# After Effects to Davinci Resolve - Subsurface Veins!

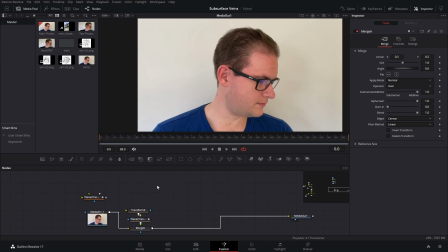So next we want to grab a fast noise node and plug that into the input of our track that we did earlier.
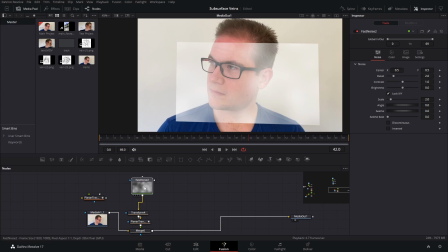So that's being tracked over our face. If we take the fast noise, we can play around with the detail here. Detail, contrast, scale, these things.
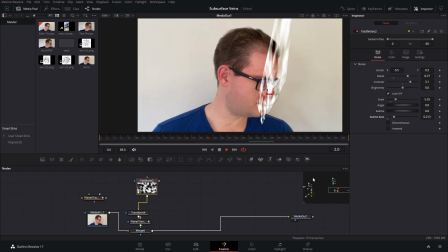And then up the seethe rate as well, because that will give us a little bit of animation. And we've got kind of a foggy pattern there now tracked to the face.
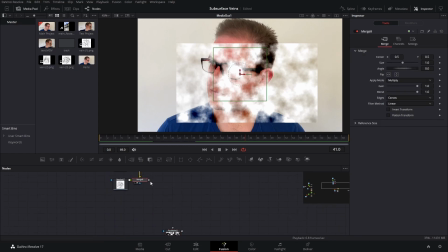Now if we take our vein map that we made and we plug that into our fast noise mask input,
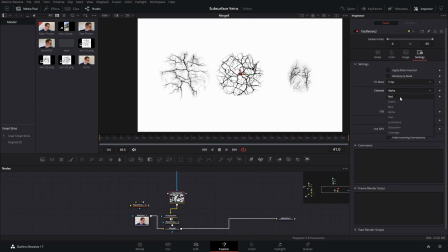and then under settings we'll set the channel to red, green or blue, just anything other than alpha,
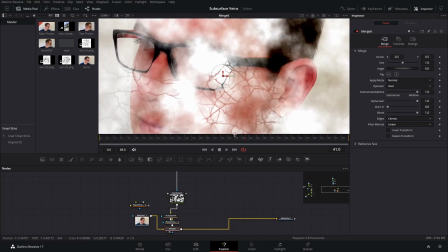and view our merge again, we can see that our veins are now occluding that fast noise.
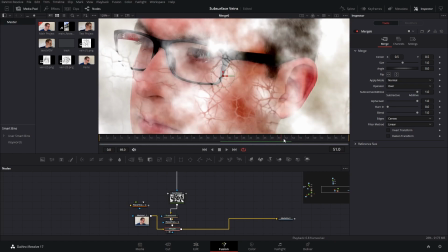not allowing any of that through. So that's going to give us the effect that the veins are sort of blocking the light from coming through.
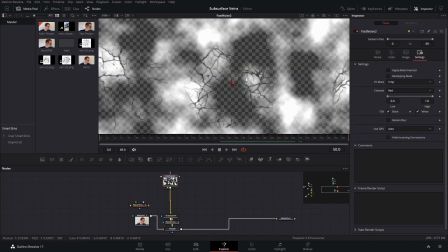Now, to mask this out, what we want to do is take this composition here and we want to merge it over a background
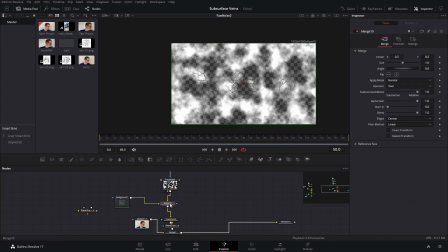and give the background a zero alpha value. This will make it completely transparent. And now if we go back to our final merge node here,
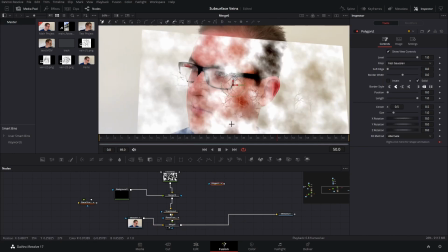we can actually start drawing a mask around the area of the face where we want this effect to show. So I'm going to draw just a rough mask for now around here,
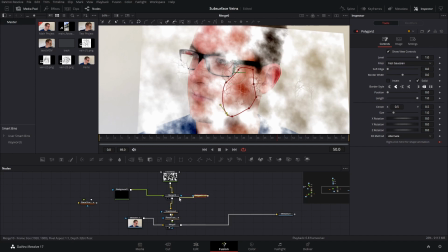like that, and then plug that into the transparent background. And I think I might just need to switch the inputs there. Yep, there we go.
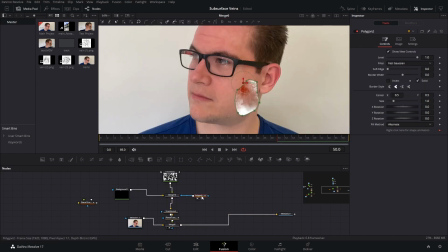So now our mask matches exactly where we want it to. So I'm just going to drag that to somewhere, say about there, maybe give it some scale.
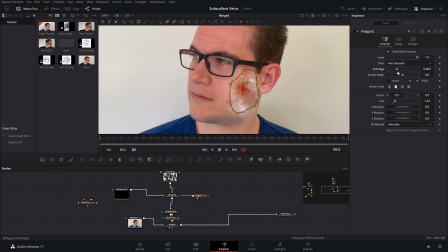And then we want to whack up that soft edge to really make it blend in with the face, but not too much because we don't want it to overlap on areas where it's not supposed to be.
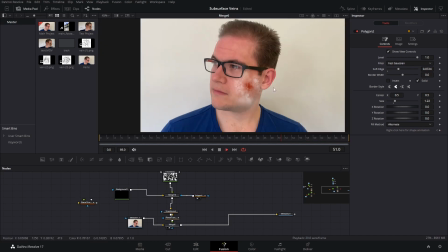So I'm just going to move that around. And yeah, that's already looking pretty good.
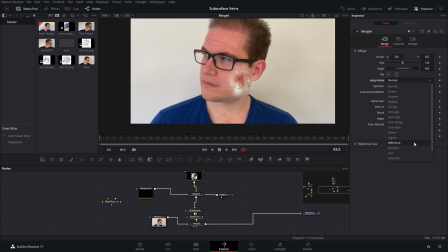So now I'm going to change the apply mode to, I believe it is color dodge.
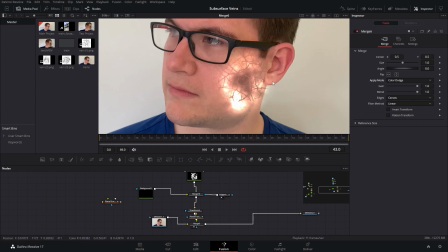And that really starts to give us this kind of like brightened effect behind the skin.
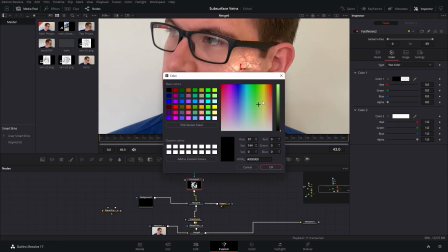If you click on the fast noise, you could even start changing the color to something a bit more fiery, like that.
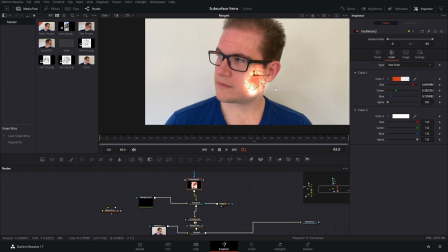And that will just give you an even more intense kind of glow effect there. You can sort of take the red down a bit maybe.
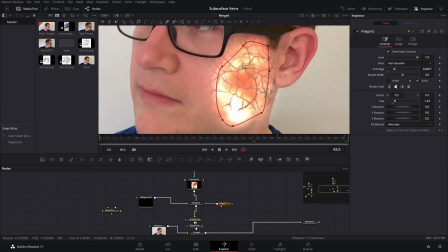And then just play around with the mask until you've got it, because here you can see it's overlapping where it shouldn't be. So I'm just going to drag this around and make sure it's in the right place, not overlapping where the hair is or any of the wall.
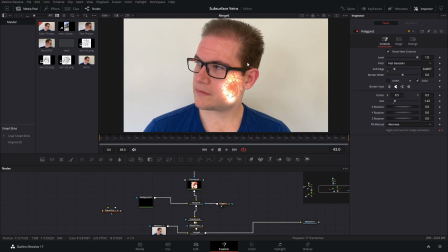So the final stage to this effect is really creating something called parallax. And it's the effect where things that are different distances from the camera will look like they're moving at different speeds, and it really sells a sense of 3D depth in the image. So to do that, let's go back to our
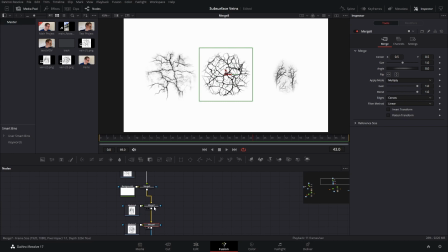composition here with all of our vein assets, and I'm just going to start moving these over each other, scaling them up, just creating sort of like a mesh web of veins.
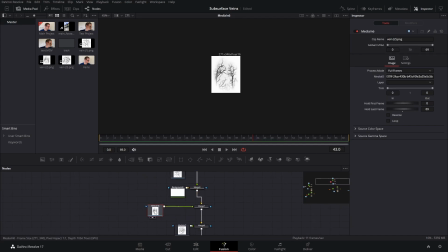And on this one, for example, maybe I'll add a blur to it.
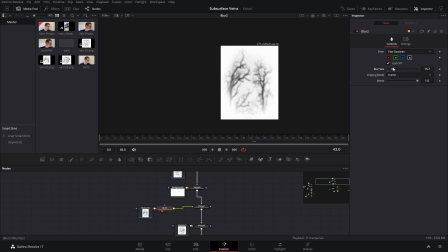Just give that a little bit of blur just to give sort of a bit of a depth of field effect there.
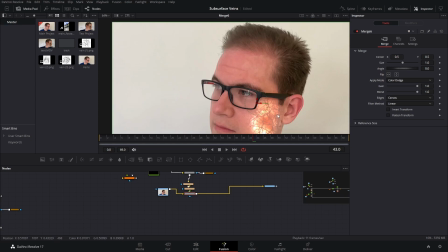And if we go back to our veins now, we can see how they're all overlapping.
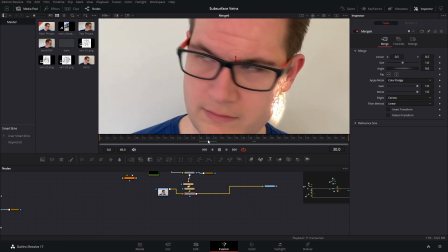Now the parallax is going to occur just as the head is turning. So let's go to a good frame where the head starts to turn, but we've got good tracking data.
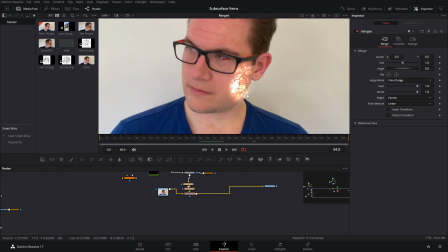Let's say about there, because I can clean this up with masking later. And I'm going to grab one of these assets. Let's say let's say this one down here, I think, because it's one of our first ones.
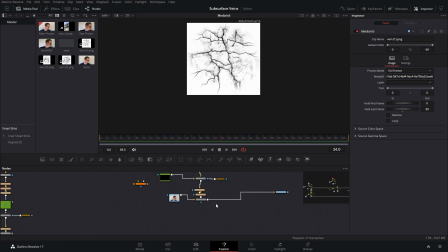Yep, I'm going to grab that.